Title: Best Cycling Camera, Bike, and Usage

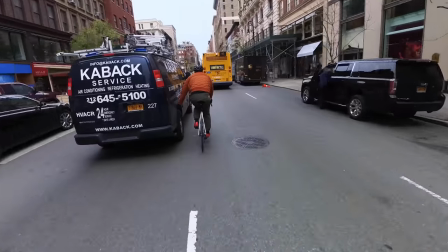And this is straight out of the camera no post-processing other
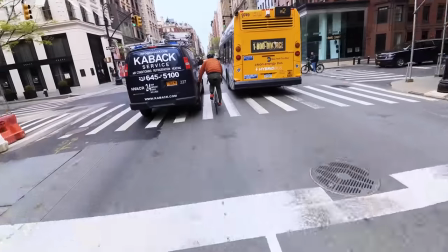than a little bit of distortion removal that I use in Premiere I
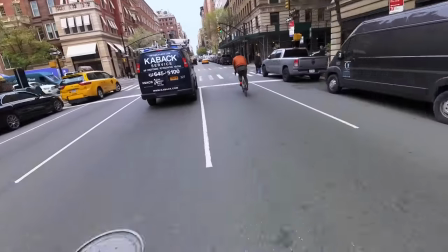think the picture quality is great it rivals the GoPro I typically don't shoot
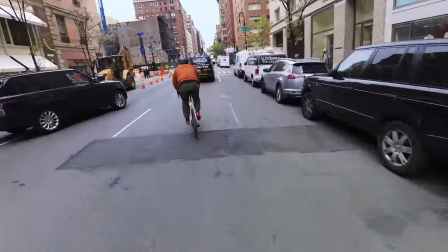hotlines without a gimbal on my helmet I usually use a gimbal so it's not quite
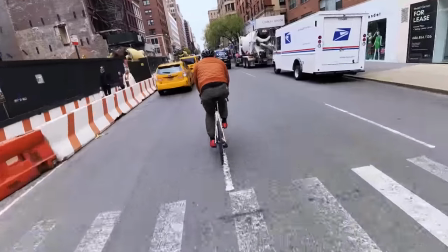the same fair comparison but as soon as As the ND
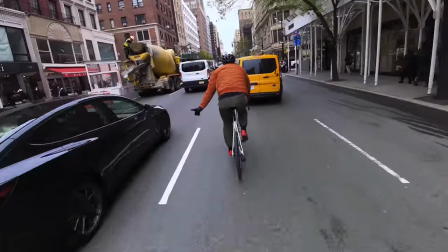filters come available for the Insta360 ONE RS,
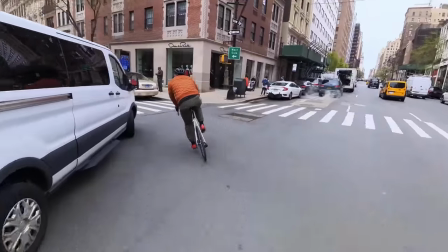I will try this on a gimbal and see how those results match up to the GoPro.
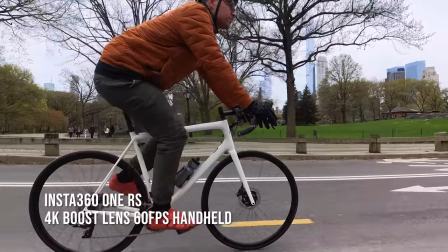For this setup I thought it was a good opportunity to use the boost lens slow motion at 60 frames a second and this is all handheld.
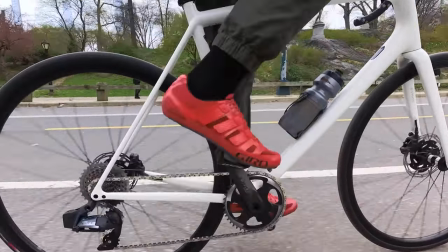This is a great time to talk about the bike that I'm on. I'm on the Specialized Aethos.
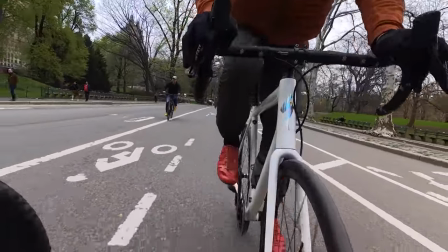It's SRAM Force E-Tap Axis 1x.
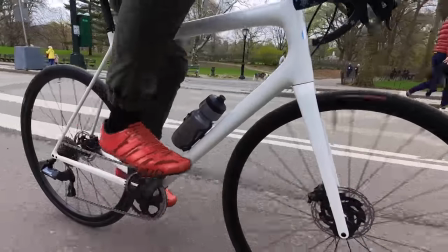It's a 42 in the front and a 10 to 32 in the rear.
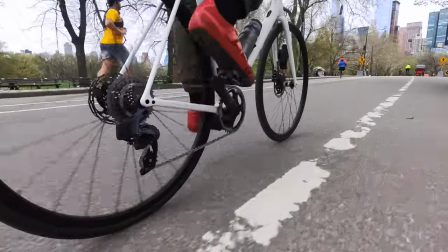It's got disc brakes, all hydraulic, all electric, carbon frame.
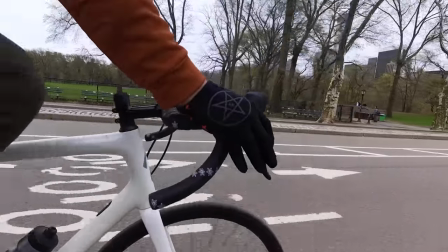This bike rips. It's been such a long time since I've been on a really fast road
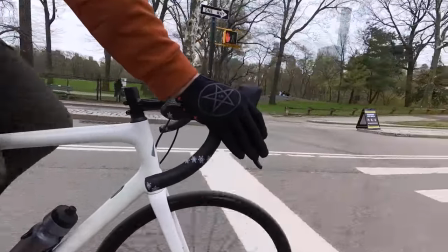bike like this and I forgot how much fun they can be to rip around the city.
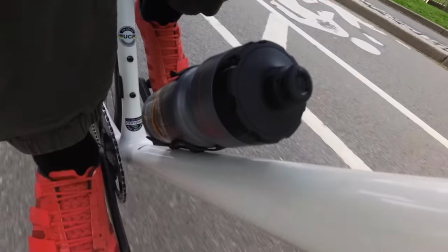So shout out to the Pros Closet for letting me borrow this bike.
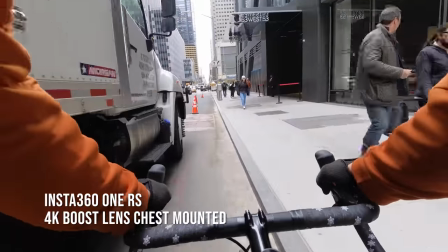Here we have the classic POV from the chesty mount.
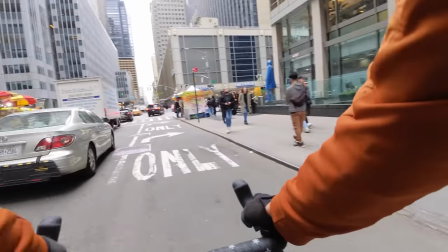I'm shooting again the 4k boost lens
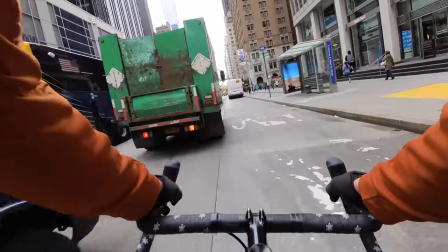and this looks very very identical to what a GoPro would look like.
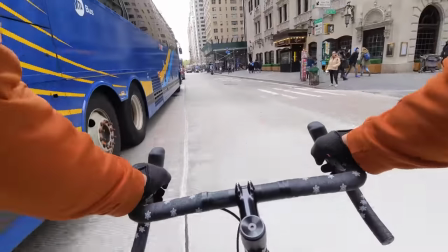I think it does really well on the chest and it really handles the exposure well in my opinion as you can see the sky looks
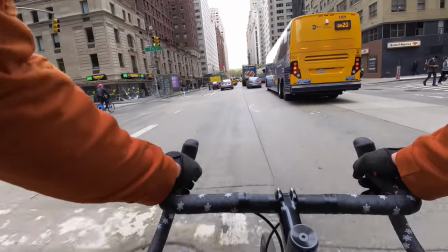like it's clipping but actually it was an overcast cloudy day so I don't mind that it's all white typically if it's a sunny day and the sky is
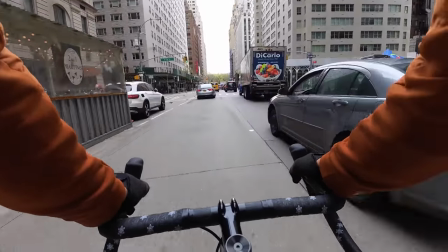blue a lot of times the GoPro will clip those highlights and make that
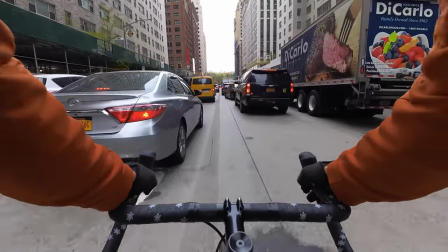blue sky and clouds all white and try to adjust for the shadows
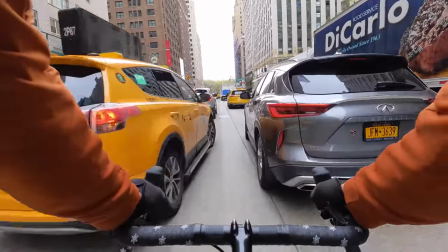where the Insta360 here is doing a great job of keeping everything
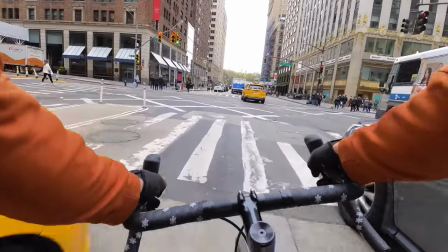in the really dark shadows lifted as well as not clipping in the highlights.
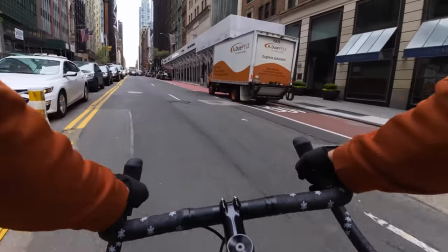Pretty good results with this.
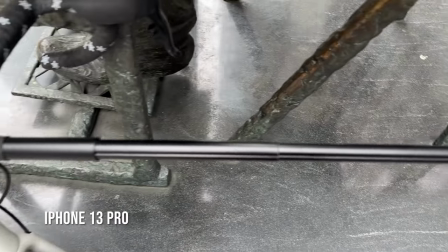Alright for the next setup we have the camera on this invisible stick and we have the stick zip tied here to the stem.
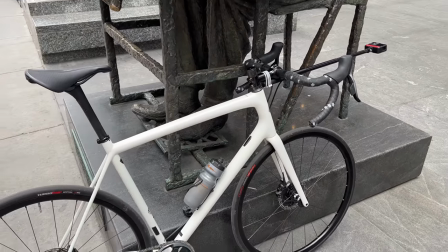It's like a little unicorn.
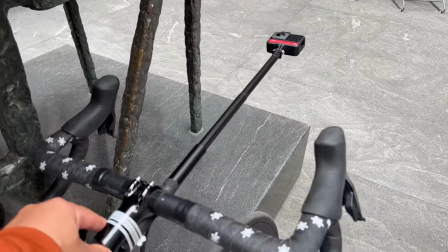A little bit sketchier to ride through traffic like this but it does create a very cool looking effect.
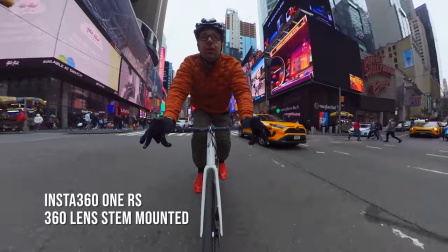If you've been a subscriber to the channel for a while you have seen this angle in the past.
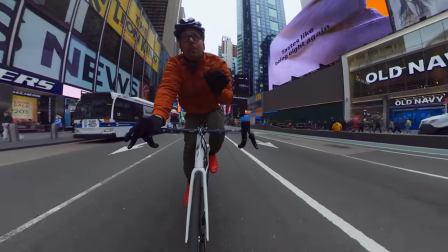This is the 360 lens mount attached to an invisible selfie stick zip tied to my stem.
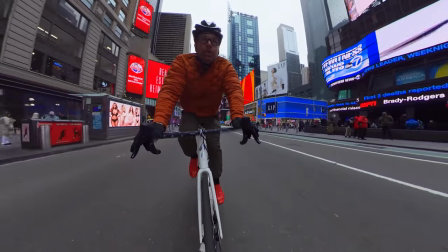Now I think this is a really cool angle to use if you want to talk to the camera or show your face from time to time.
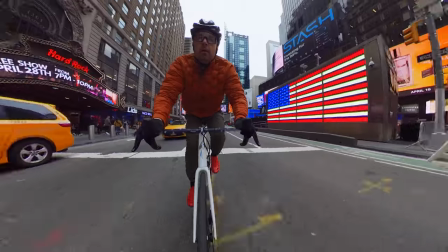A lot of time cycling videos it's just the handlebars facing outwards this is a great time
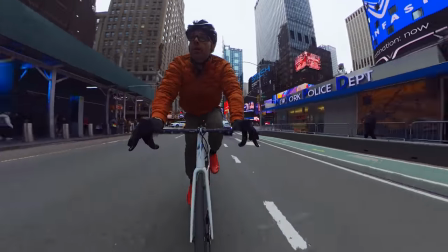to show your face and show you dipping through traffic it's a really interesting viewpoint all right for the next video we got the instant 360 camera
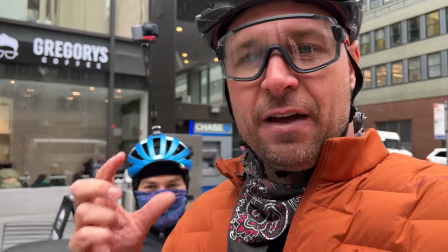on the top of Andre's helmet really tall because he's a
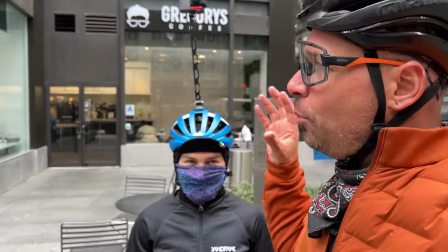little shorter than me so he's gonna get that tall point of view and he's gonna follow
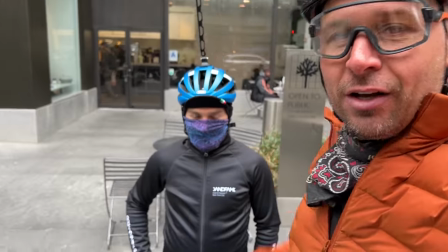me with 360 camera on the helmet how ridiculous does he look?
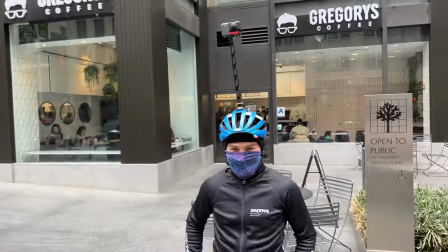I gotta back all the way up to show you. Look at this. He's like a content ninja.
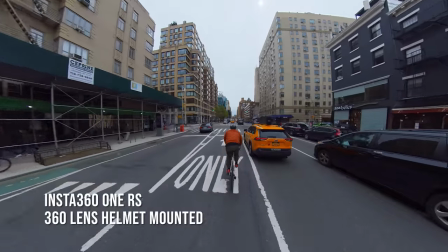For the last 360 lens mount, I have it on Andre's helmet with a huge extender to kind of make it feel like a drone.